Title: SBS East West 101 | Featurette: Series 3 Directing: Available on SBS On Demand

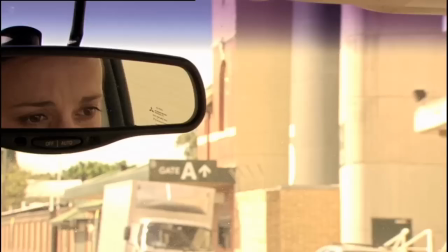0:00 Hi, I'm Peter Andrew Kiedis, I'm the director of East West 101 and I'm going to take you through how we shot the heist scene.
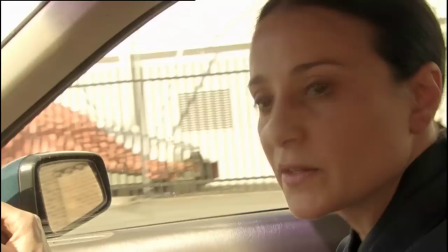0:05 Okay, okay mum, you know what, I'll sort something out, don't worry about it, I've got to go.
The important thing with this show is to keep it naturalistic that it is police dialogue, they're not kind of acting police, they're just being police and they're human beings and they're just like everybody else.
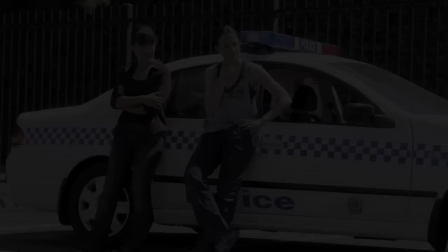0:19 So it's keeping the dialogue and naturalistic and you know, they're not on a mission from God, you know, to save the world,
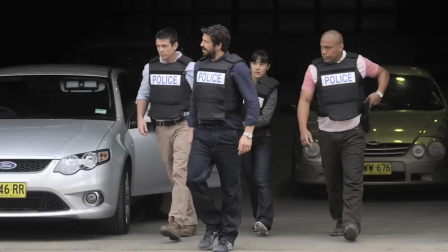0:24 they are just doing a job. and I think that's an important area and also that I don't like to rehearse too much these action scenes so with one of our leads Callis she arrives and she sees all that happening she didn't have the guns fired her in rehearsal it was only during the take so she's actually
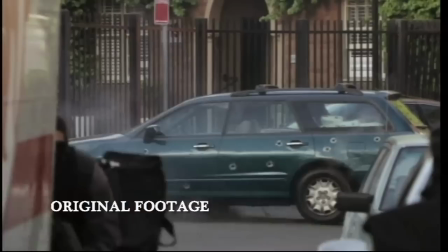0:39 reacting to the the noise and the shock of people actually firing at you and I think that's an important element because if you do it too many times your your shock effect is acted and very much with the show we're trying to get a realistic feel and it's all a matter of I'm always saying less,
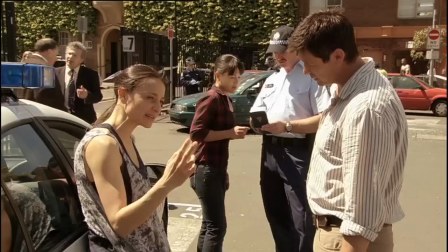0:54 less, less, less, and making sure the performance is real and it's a volume thing too that sometimes they're talking to somebody that's there and
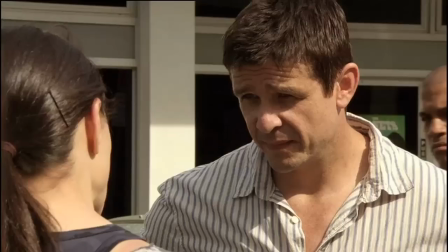1:01 they're shouting at them like they're shouting to the back of the stage and they bring their volume down and it usually works straight away.
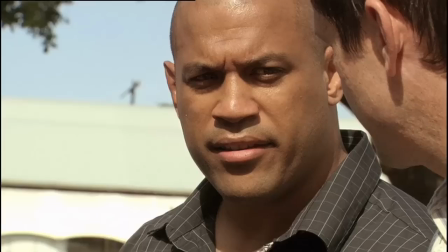1:08 Another thing is keeping facial reactions down, a lot of face pulling happens in soaps.
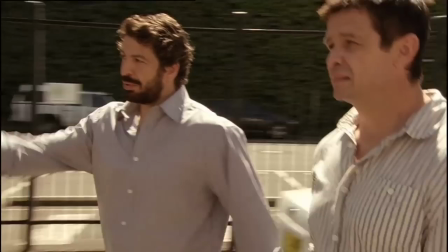1:14 Travis, Prime Seamons, what's up with? Thanks, Callis. Coffee? No, you're good.
Because the audience get it. The line is doing the work, the actor's doing the work, I'm doing the work, the music's doing the work, the effects of doing the work, I mean that's why it becomes over the top. The thing that I really responded to and was really excited by when I saw the rushes was the kind of animal fear that Callis had and as a woman you know you deal with fear but
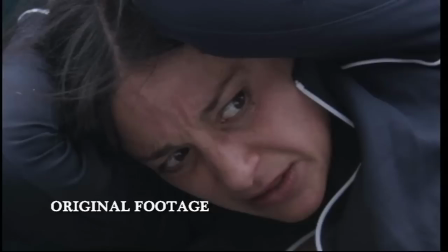1:35 she actually also dealt with it with enormous courage and I think that it was incredible that Peter got such
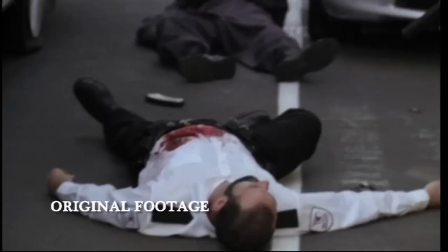1:41 an emotional performance in the middle of the chaos and choreography of the action sequence.
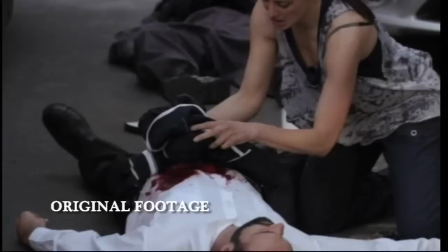1:50 It's okay, I'm a cop. What's your name? Sam. Sam Farty.
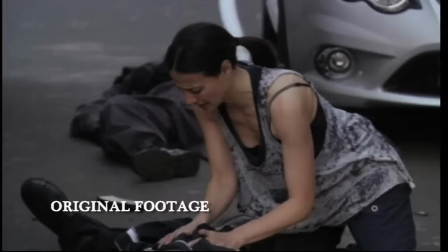1:55 Sam's going to be okay.
You know, normally, if we didn't have explosions, we would run this entire scene, which we did without the explosions. So the actors have got a beginning and an end, and they're running it all the time, as opposed to doing little shot by shot.
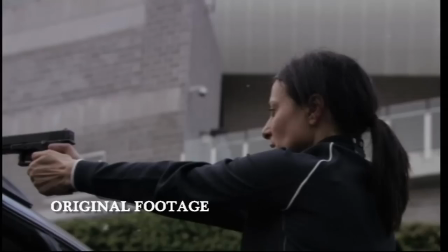2:08 So you stage the event and you shoot it, and I think that's a better way of staging action,
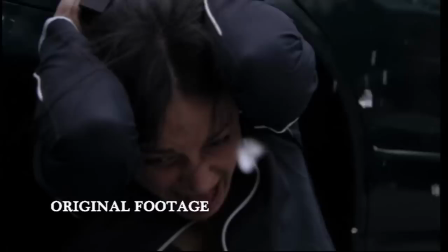2:14 because it's more about their reaction to what's happening, as opposed to seeing, as I say, the gun firing and blah, blah, blah.
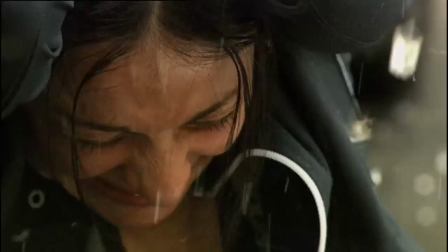2:20 It's just like a split-second shot. If you analyse that scene, there's more played on Callas' face than anything else.
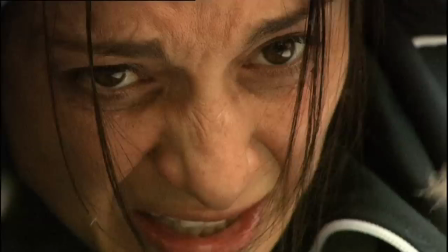2:28 Even the bullet holes on the car are just kind of half-second, ten-frame shots,
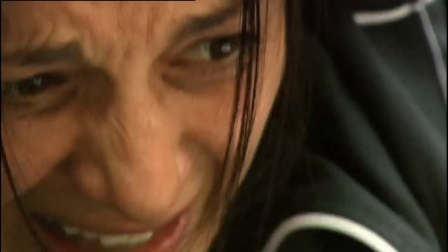2:33 which you need to highlight, but the emotion is pretty much on the close-up of Callas.